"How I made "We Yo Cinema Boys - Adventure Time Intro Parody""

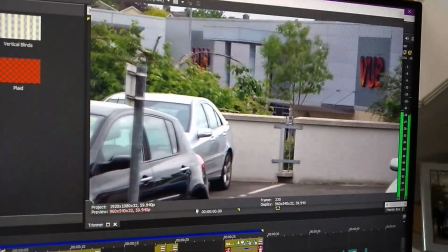I made this Adventure Time We Are Cinema Boys parody thing,
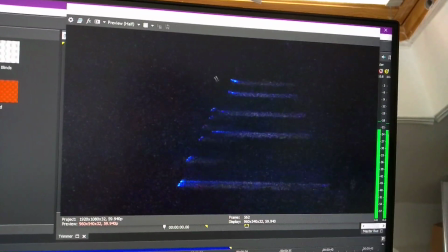and I'm gonna walk you through exactly what I did at all the points in the thing to make this thing a reality.
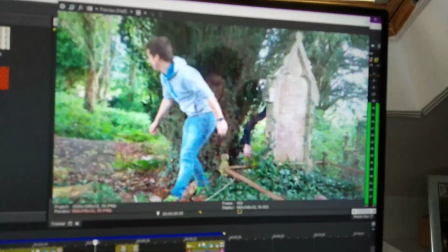I'm not playing the audio right now because I'm speaking while it's playing, but I am going to walk you through every little bit, this guy, that guy, all the things, and show you how I gosh darn did 'em,
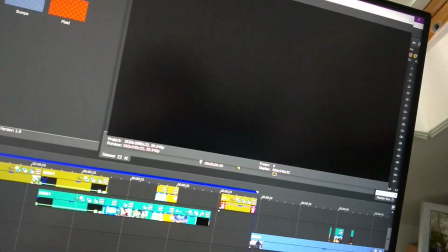shtabam, and that's kind of it. So first of all, we've just got a simple shot.
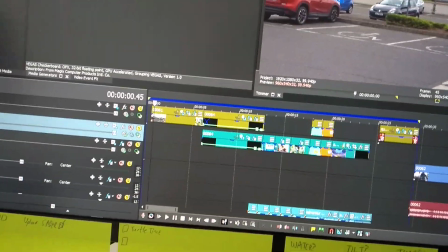Also, I took the audio from, like, just the actual intro. Like, all this audio is just from the actual Adventure Time intro.
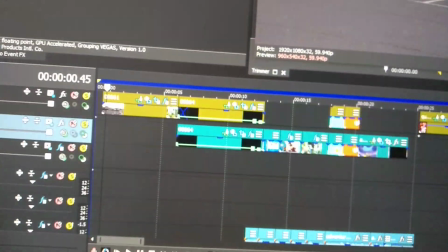And it's just a shot of me zooming in to the cinema we've got.
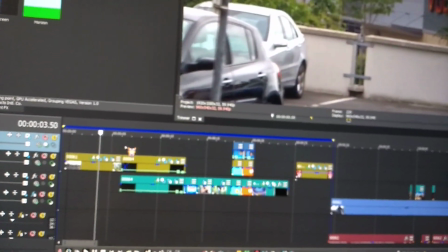So it's like, very simple. And then it fades into the center of the cinema as it zooms.
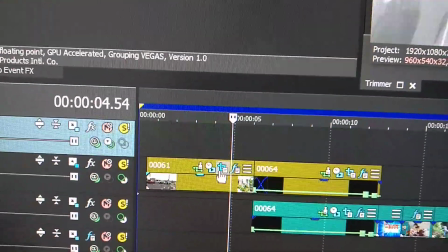And at the end of that shot, I actually use the pan and crop tool to, as you can see, there's some keyframes here.
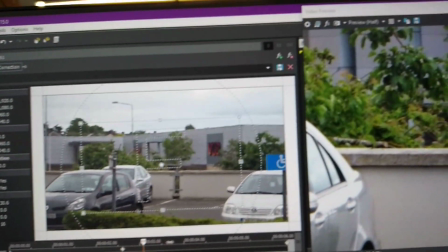That's because at some point, oh yeah, just throughout the whole thing I'm kind of zooming in, like extra zoom, just to get that, I don't know, just to get an extra zoom.
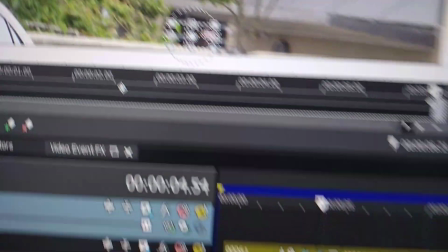And like at the end it kind of goes like right onto that door for when it fades into the black. This shot could have been done a bit better. I could have used my phone camera. Maybe it would have turned out a bit brighter.
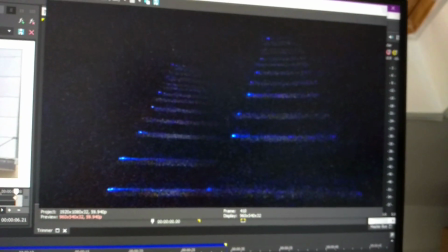I had to really crank up the
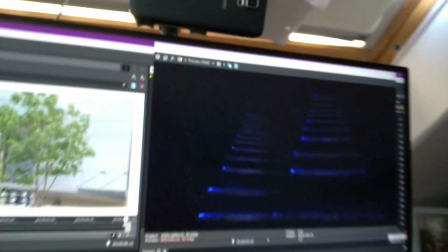knobs on the brightness and contrast with this one to get anything to be seen.
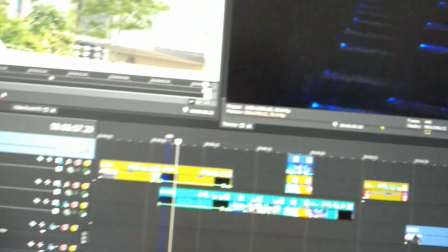But you can see something. Sorry, oh shit, I just selected a thing wrong.
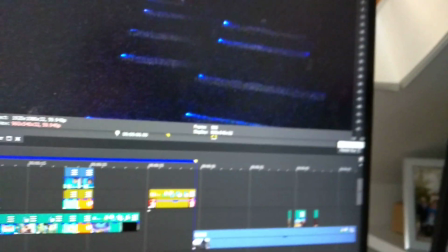Let's stay this way. Okay. So as you can see here, there's a couple things going on.
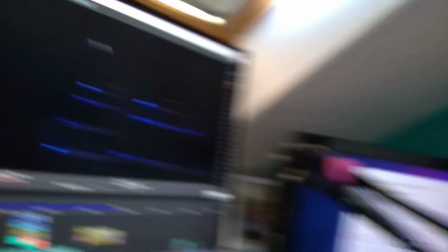And the main thing about this shot is that it's actually two shots. It's actually two recordings.
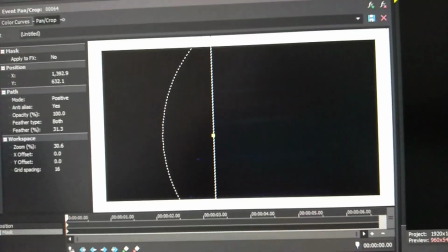So as you can see, there's just kind of this guy. Oh my god, it's actually completely dark here.
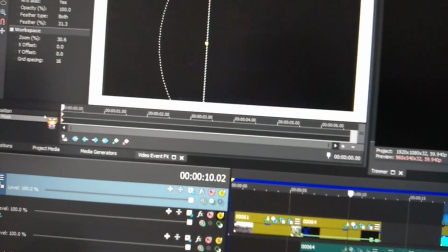But basically, I masked out like half of one, and I moved it kind of to the side a bit, and I did the same with the other side.
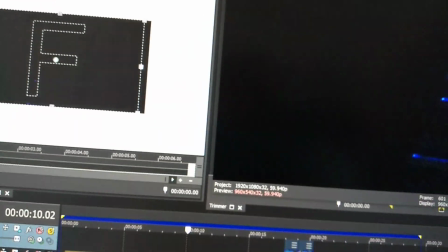So that and then like I kind of put a little fade.
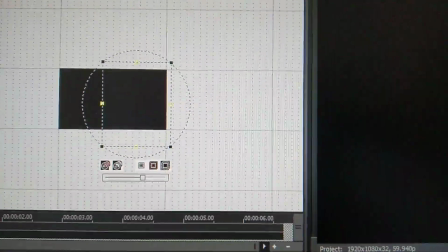I put a little fade here on the edge of the mask so that it kind of looks not ridiculously like cut off or whatever.
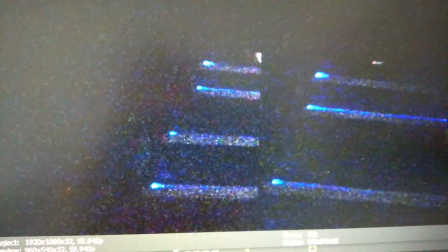Because if I didn't have a fade, it would look like this, and you could tell that. So I just have a fade on there.
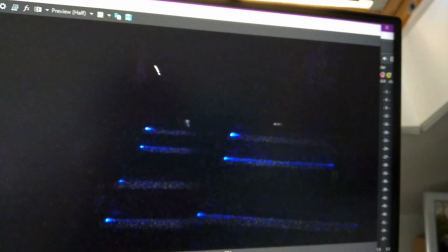Just to make it fade. Wow, cool, broski.
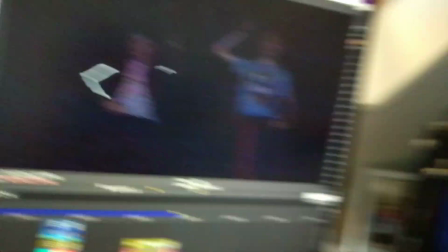And then, you know, whatever, it's because we didn't have a third person with us to actually film both of us, so we both filmed each of us individually in different seats so that I could just edit it to make it look like we're both beside each other in the cinema. Because this is We Are Cinema Boys, so obviously zooming up to us sitting in the cinema would be the thing that makes the most sense to put in here in this little Adventure Time parody.
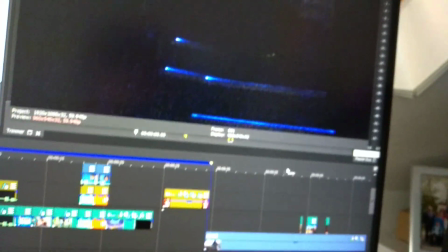So whatever, and then actually for the sound here,
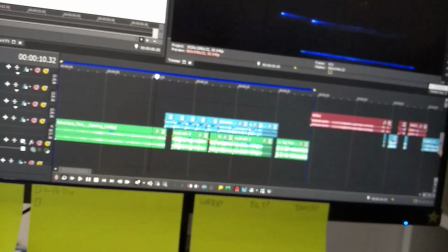so it's a Jacksepticeye sound effect, except if you want to have a look at the original sound here,
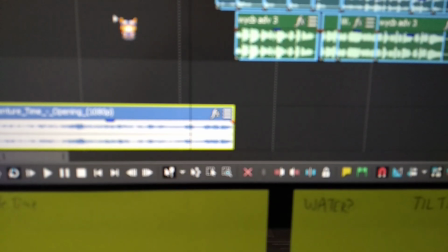if we play the original sound, it sounds like this.
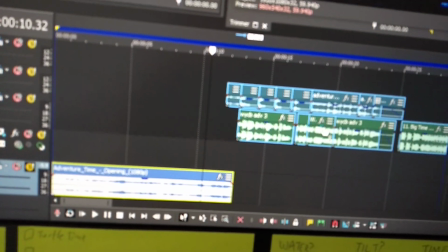So I don't know if I have my volume up enough for you to actually hear that well, so let's just... So it's a very, very, like, loud and kind of consistently loud sort of smash, and it's very compressed in comparison to a normal, like, I hit something and it sounds like... Because it's not just the hit, it's like the sustain of it or whatever it's
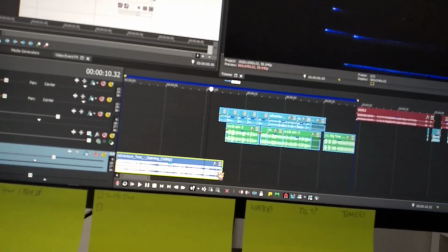significant, so it sounds very compressed. So we will go back here.
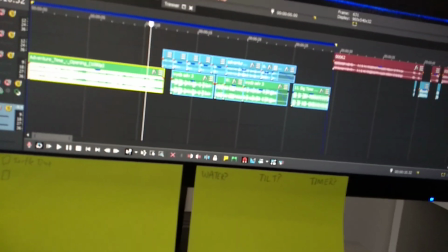So what I did was I took the Jacksepticeye sound effect, which I use in like all of my videos for some reason,
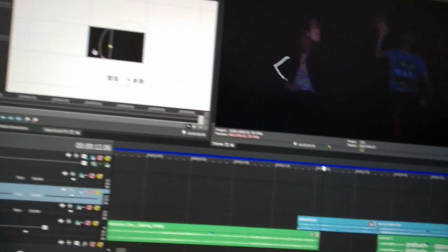because I love it, and I just applied a lovely little bit of funny little bit of compression to it,
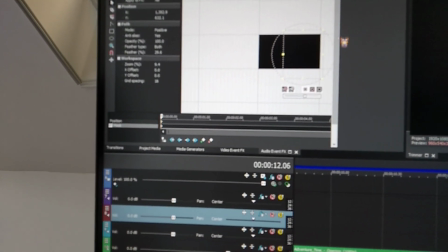and we can't see it because it's not loading properly. Great, cool.
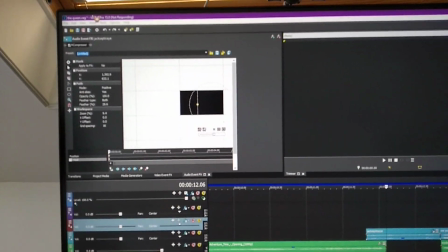I'll unpause when it's loaded. Alright, so this is what it looks like.
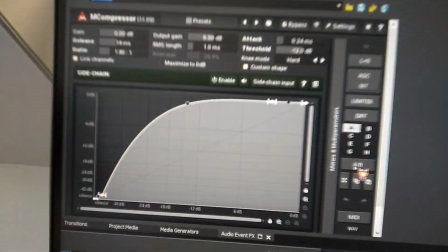It's very like, wow, look at that.